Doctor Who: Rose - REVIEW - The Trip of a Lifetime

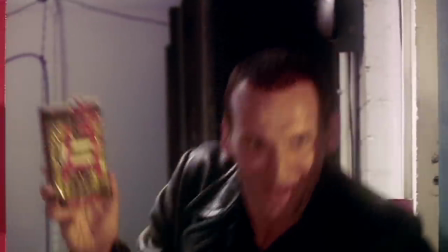I'm the Doctor, by the way, what's your name? Rose. Nice to meet you, Rose. Run for your life!
That line never fails to make me laugh.
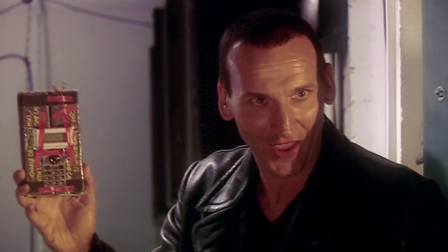It's been 15, 16 years, and I'm still laughing at it.
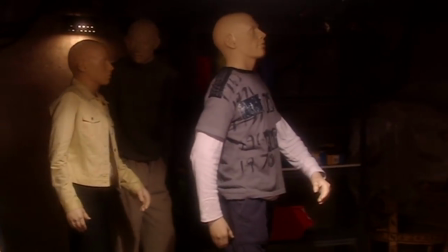But before we talk about the characters, let's talk about our primary threat.
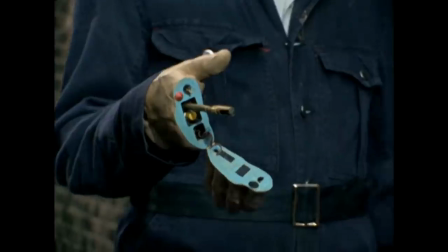The Autons were the villains that brought Doctor Who into the 1970s and into colour, and now they're here to usher in a new era of the show.
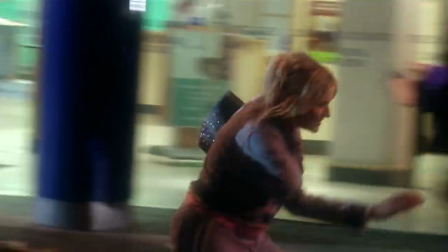The Autons are such a quietly brilliant choice to open the series.
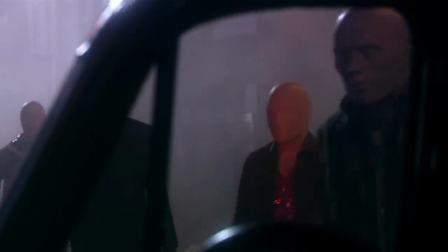Firstly, fans are happy because this is a classic series element,
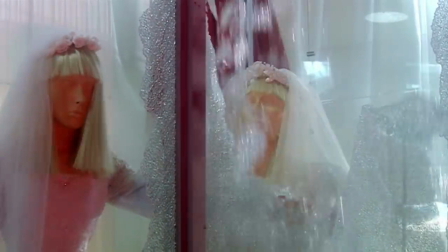further hitting home that this is a continuation of what they loved, but they're also able to work absolutely stand-alone.
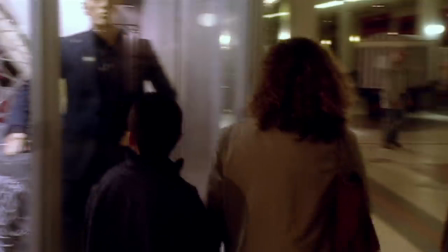Even though shop window dummies have been around for decades, if not centuries, depending on how far back you want to look,
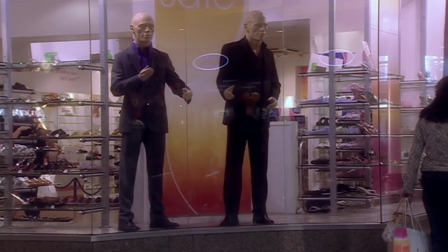they still feel modern and contemporary, and making the villain a faceless, wordless entity,
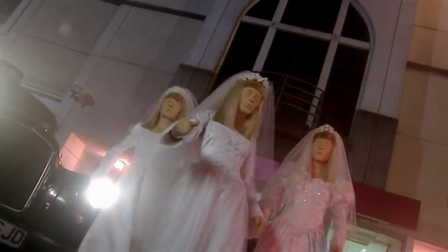but still a potent threat, means that you don't have a monologuing villain who needs to be developed and established,
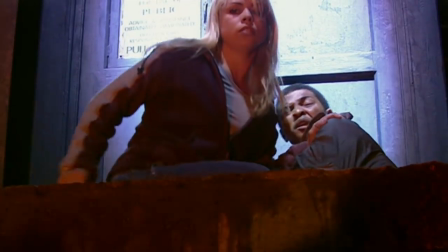thus cutting into the runtime into the burgeoning relationship between the ninth doctor and rose
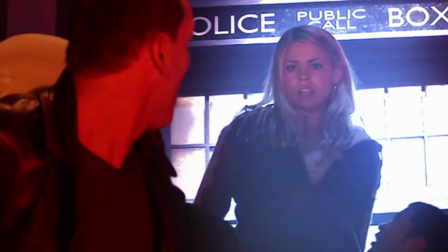which is what this episode really is all about with the autons russell t davis gets to have his cake
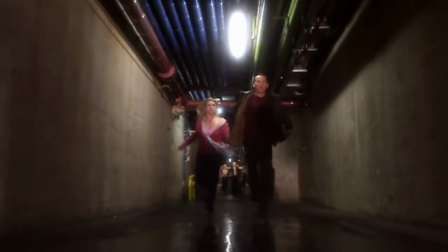and eat it too have something from the classic series that also even the
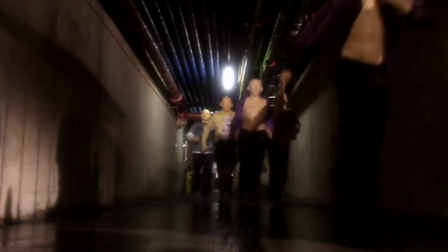uninitiated don't need any sort of context or backstory for they
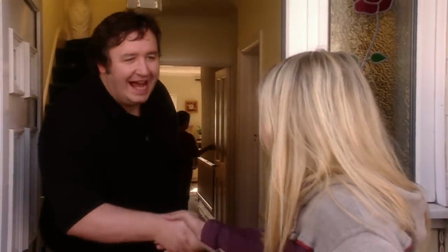also tie in very nicely with clive who you could interpret as the stand-in for
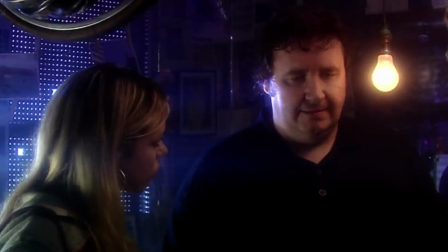the classic series fan trying to communicate his love and information for this franchise
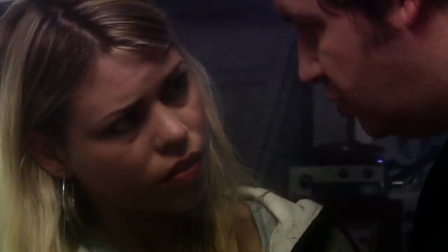to a new generation who might not really understand it.
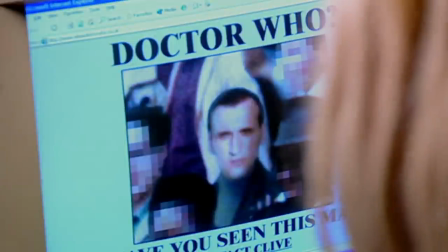Actor Mark Benton was born in the mid-60s, so his character is the right age to have watched Doctor Who during its classic heyday.
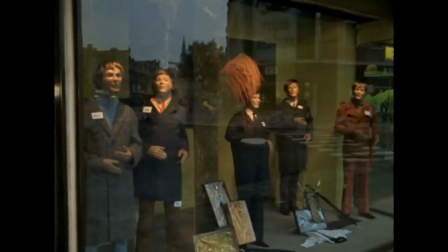He might even be old enough to remember when Spearhead from Space and Terror of the Autons were broadcast.
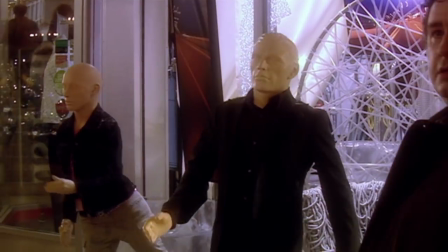And then, when the Autons come to life at the end of the story, It's true. Everything I read, all the stories, it's all true.
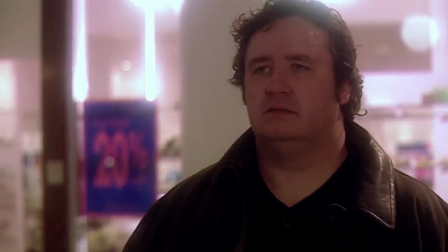That's basically saying, wait a minute, this happened before in the 1970s story Spearhead from Space.
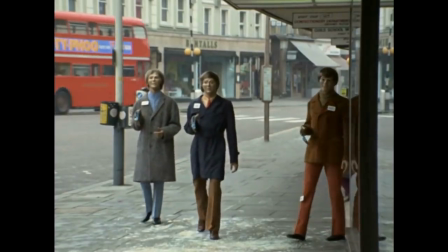Did you know that they didn't have the budget to show the shop window dummy smashing out of the window, so they just hit it off screen, but now in 2005, they can show them doing it.
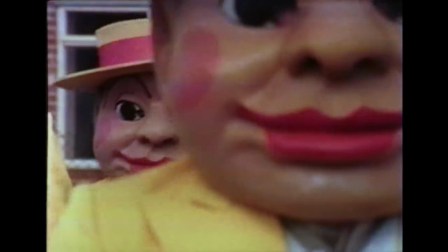Also, when the Autons came back in Season 8's Terror of the Autons, they introduced...
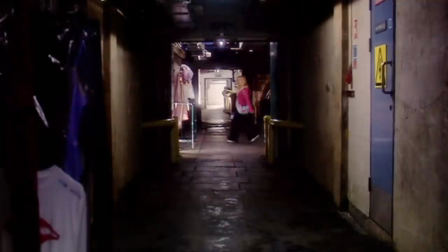The next point I have in my notes for this review was actually about to be how they maybe needed to give the Autons a voice,
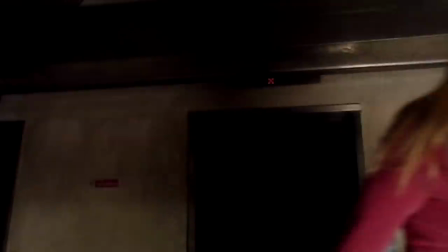because that might explain why they killed Wilson and then tried to kill Rose at the beginning of the story,
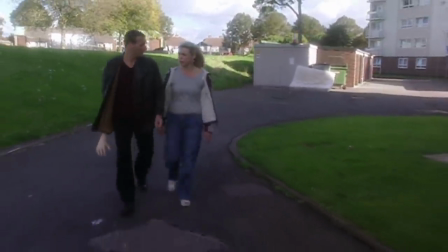but...
How come those plastic things keep coming after me? Oh, suddenly the entire world revolves around you.
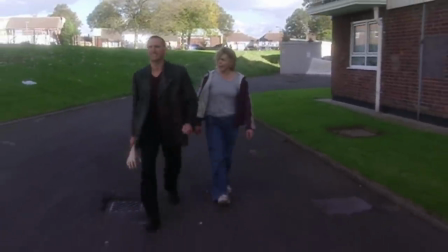You were just an accident. You got in the way, that's all. It tried to kill me. It was after me, not you.
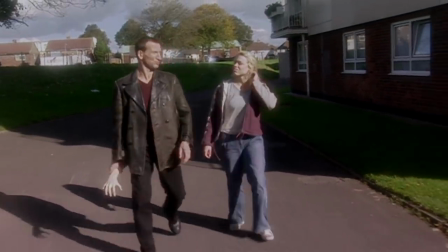Last night in the shop, I was there. You blundered in, almost ruined the whole thing. This morning, I was tracking it down.
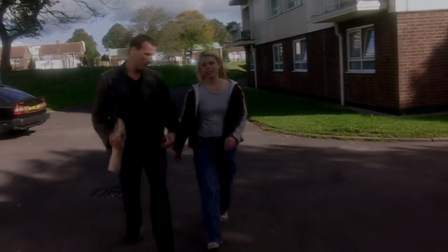It was tracking me down. The only reason it fixed on you is because you've met me. Nope.
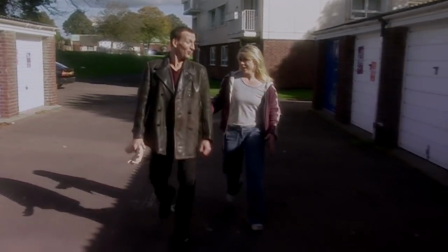Russell T. Davis, or maybe his script editors, already had that covered. damn they're good but going back to the autons they also help to push the big
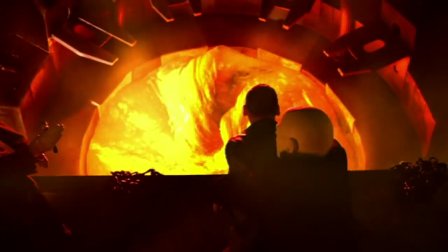budget production values of the show these aren't bug-eyed monsters as sydney newman used to call them auton stories from the 1970s are kind of infamous
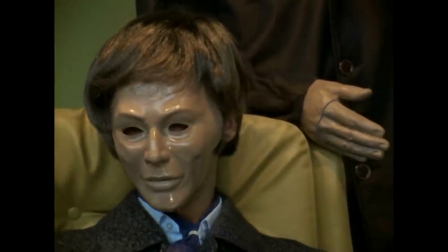for their weak special effects their obvious mask wearing and shoddy green screen but here
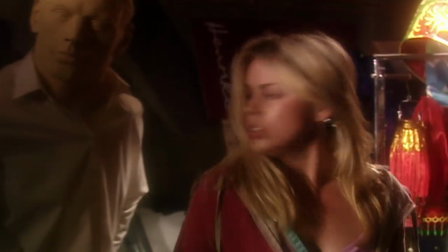they look utterly convincing including the stretching plastic sound when they move.
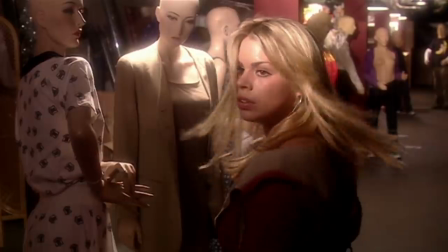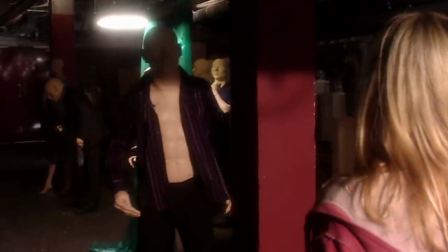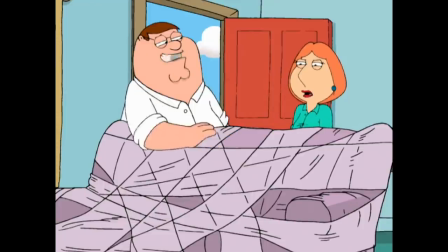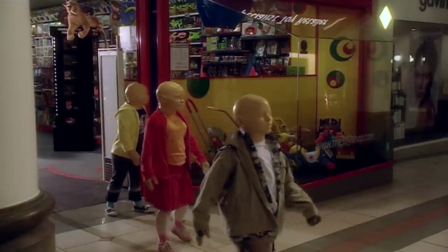And there's something wonderfully twisted with having child-sized dummies running around killing innocent shoppers,
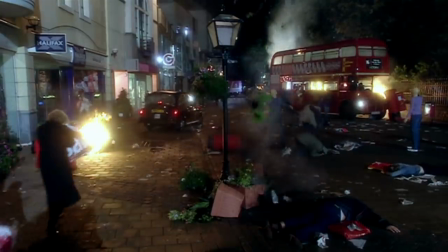though I'm amazed that these incredible assaults on London's High Street that leaves it on
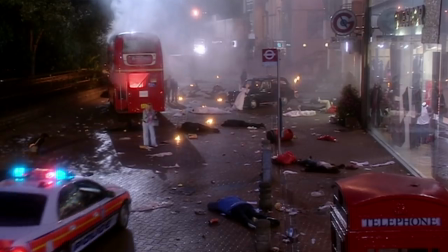fire hardly ever gets brought up again when Rose comes back in future episodes.
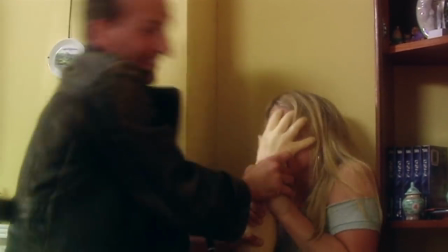Also, I know this is such a nitpick, but it's on the same level. During the Doctor and Rose's scuffle with the plastic arm, they destroy the living room,
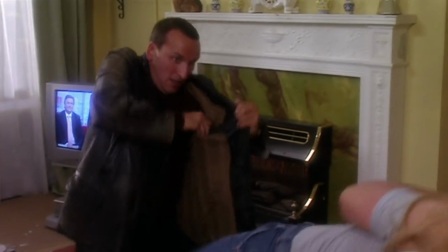yet there's no phone call from a concerned Jackie, no mention of it when she speaks to her on the phone later.
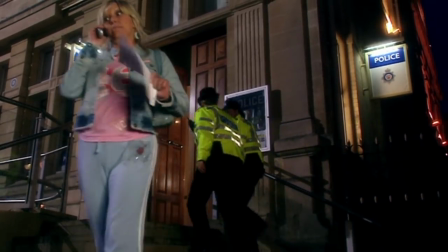I don't blame the story though, because that might just slow things down, and if there's one word to describe Rose, the episode, it's fast.
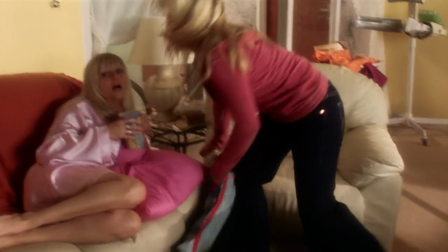It just keeps moving, with nary a scene or moment wasted, the characters are either learning something new,
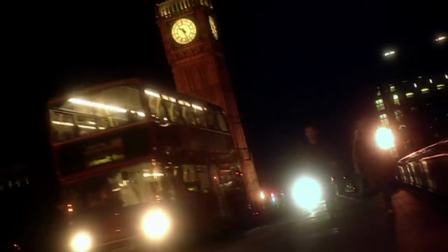or walking, though often running, to their next destination, further bolstered by Murray Gold's energised Westminster Bridge theme.
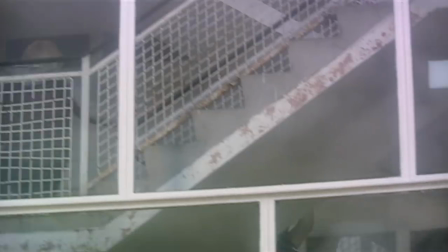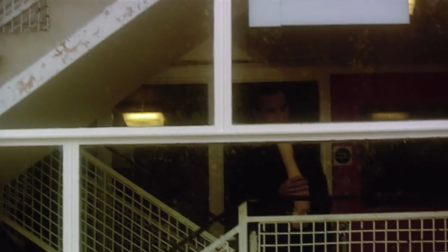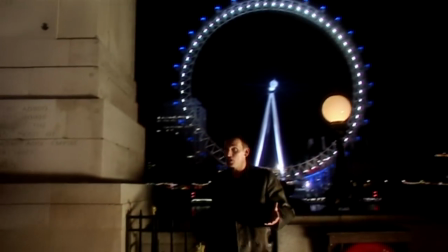Yet it's not hurried, it's not rushed, it feels like everything in the story that needs adequate development gets it,
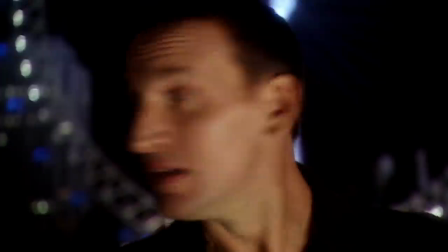and that characters like The Doctor and Rose get the best chance to make the best first impression possible.
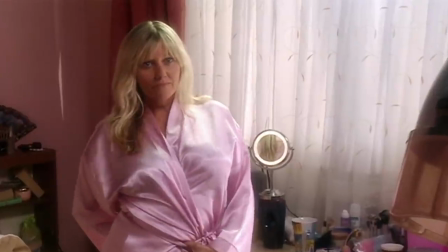So, let's talk about The Doctor. When I first saw this in 2005, I did not have any point of comparison, other than, you know, Peter Cushing.
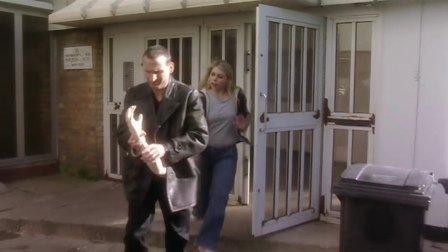Most exciting.
And I was hooked and captivated by this Doctor immediately.
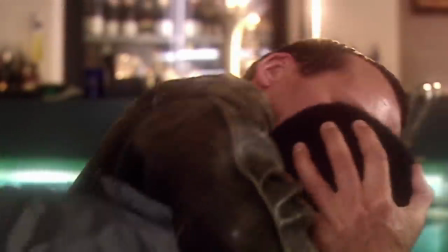Well, watching Rose back with hindsight i don't think any other doctor since
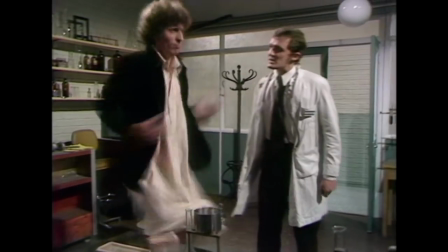tom baker has hit the ground running this effectively however
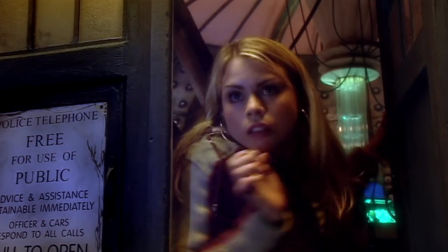credit where it's due let's be fair it's because the audience are watching the doctor through
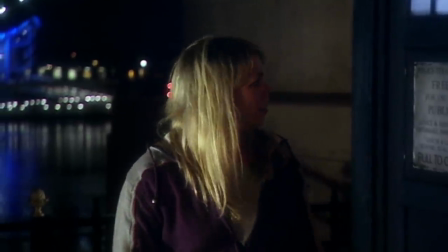the perspective of rose tyler we don't get a scene in rose where the audience see
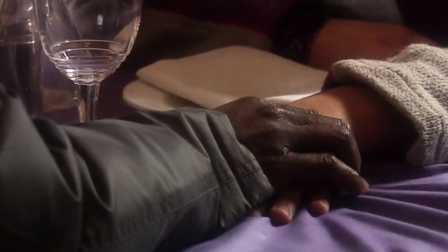the doctor detached from her viewpoint this is even communicated visually at the dinner table where auton mickey and rose are talking and they don't even know it's the
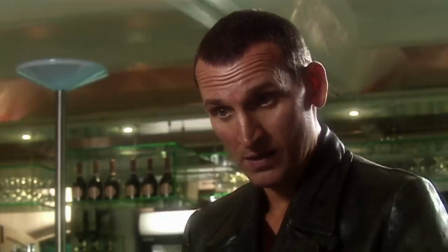doctor holding the champagne bottle for some time the audience only gets confirmation when our two characters at the table look up and see him standing
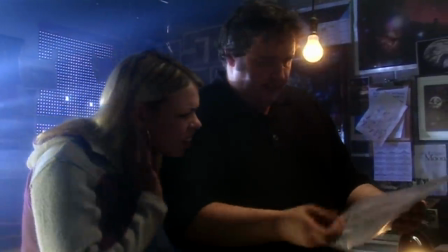there we only see the doctor's past through resources given to her by clive
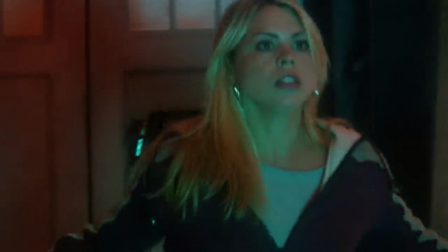we don't get to see the inside of the tidus proper until rose can actually comprehend
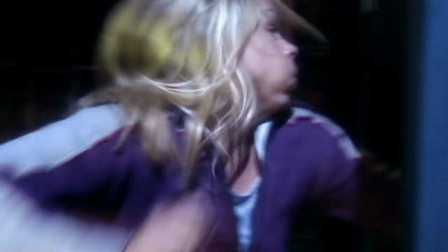what's going on inside that box i think that's why the ninth doctor makes
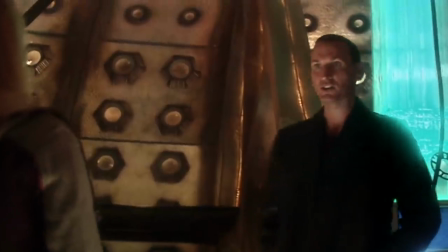such a strong first impression because the episode wholeheartedly commits to
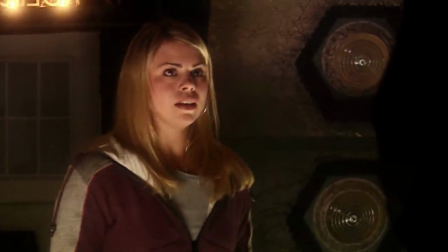this otherworldly figure being filtered through a different lens. Prior doctors like Troughton, Pertwee, Baker, Davison,
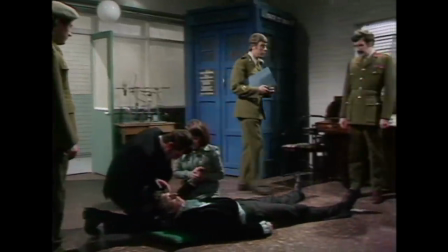basically got right back up off the floor and were surrounded by friends or companions who knew about him, whereas this episode does not have that luxury.
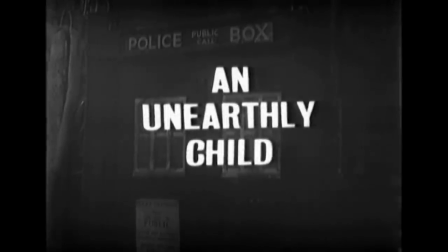This reads like a spiritual successor to the first ever Doctor Who serial,
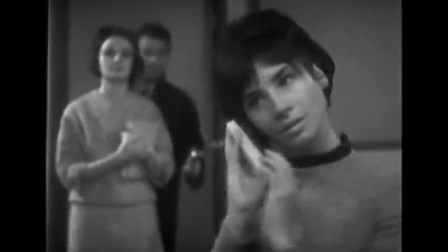an unearthly child, where the Doctor's granddaughter Susan is framed through the perspective of the teachers,
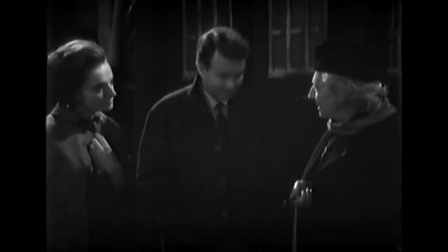Ian and Barbara, and they take the audience through the emotional journey of meeting the Doctor and stepping inside the TARDIS for the first time.
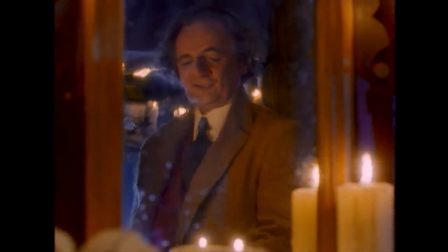Compare this with the 1996 TV movie. The seventh Doctor is travelling alone, but the audience still gets to see what he's up to.
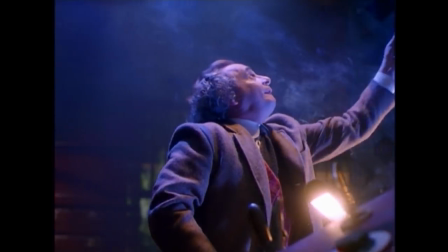The Doctor is the point of view character.
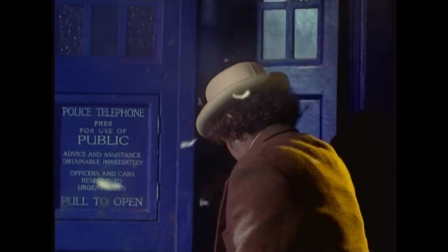It's one reason why the 1996 TV movie was pretty well regarded by fans, but newcomers might not have appreciated that perspective.
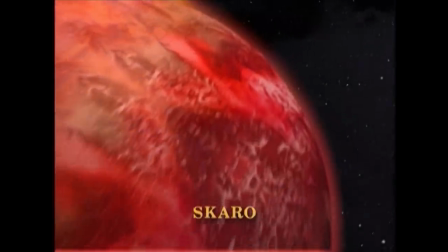They might have needed to have been grounded before this talk of Scarrow and time lords and gallifrey etc and because in rose we're meeting the doctor mid-adventure
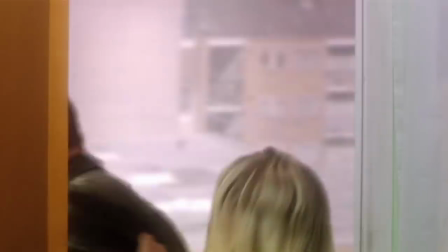instead of dealing with an episode or two of regeneration trauma or some equivalent it means that we're meeting a doctor who metaphorically speaking already has
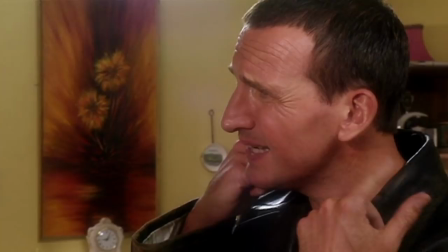some miles on him and he's comfortable in his skin he's able to be enigmatic charming and also have a real sense of melancholy
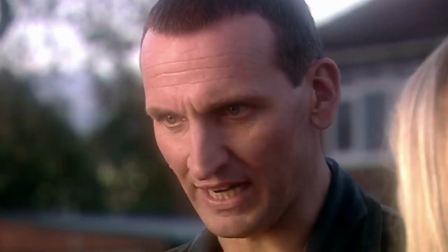about him this doctor may walk and talk like a human but when he's talking to rose about feeling the turn of the earth beneath his feet,
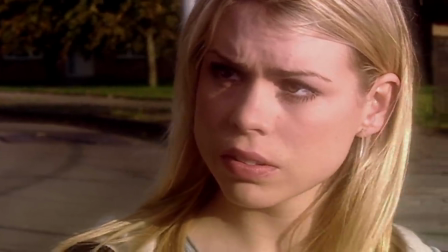an explanation of how he sees the fleeting and finite nature of life in the universe,
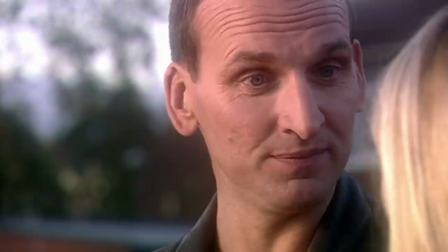the fact that he isn't one of us is sealed, and how he closes that speech by making a joke with the little plastic arm,
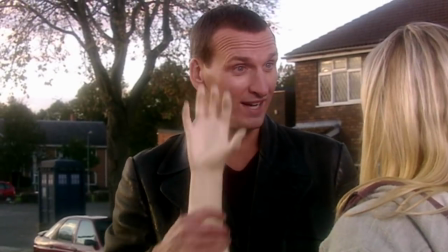and then he turns around and his face is almost blank.
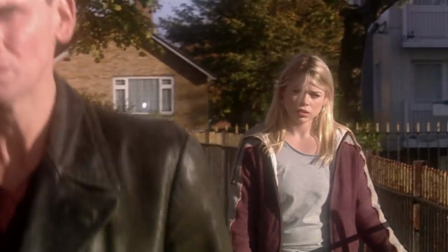The talk of beans on toast, price wars and culture shock, it's a front, and he's definitely got some anger issues to deal with.
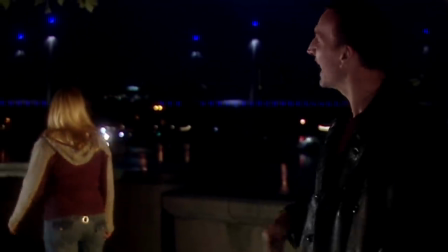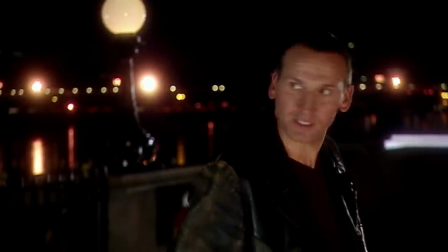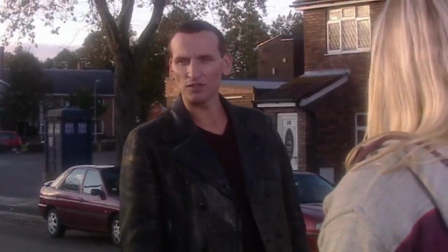But despite all of that, Eccleston is still really funny.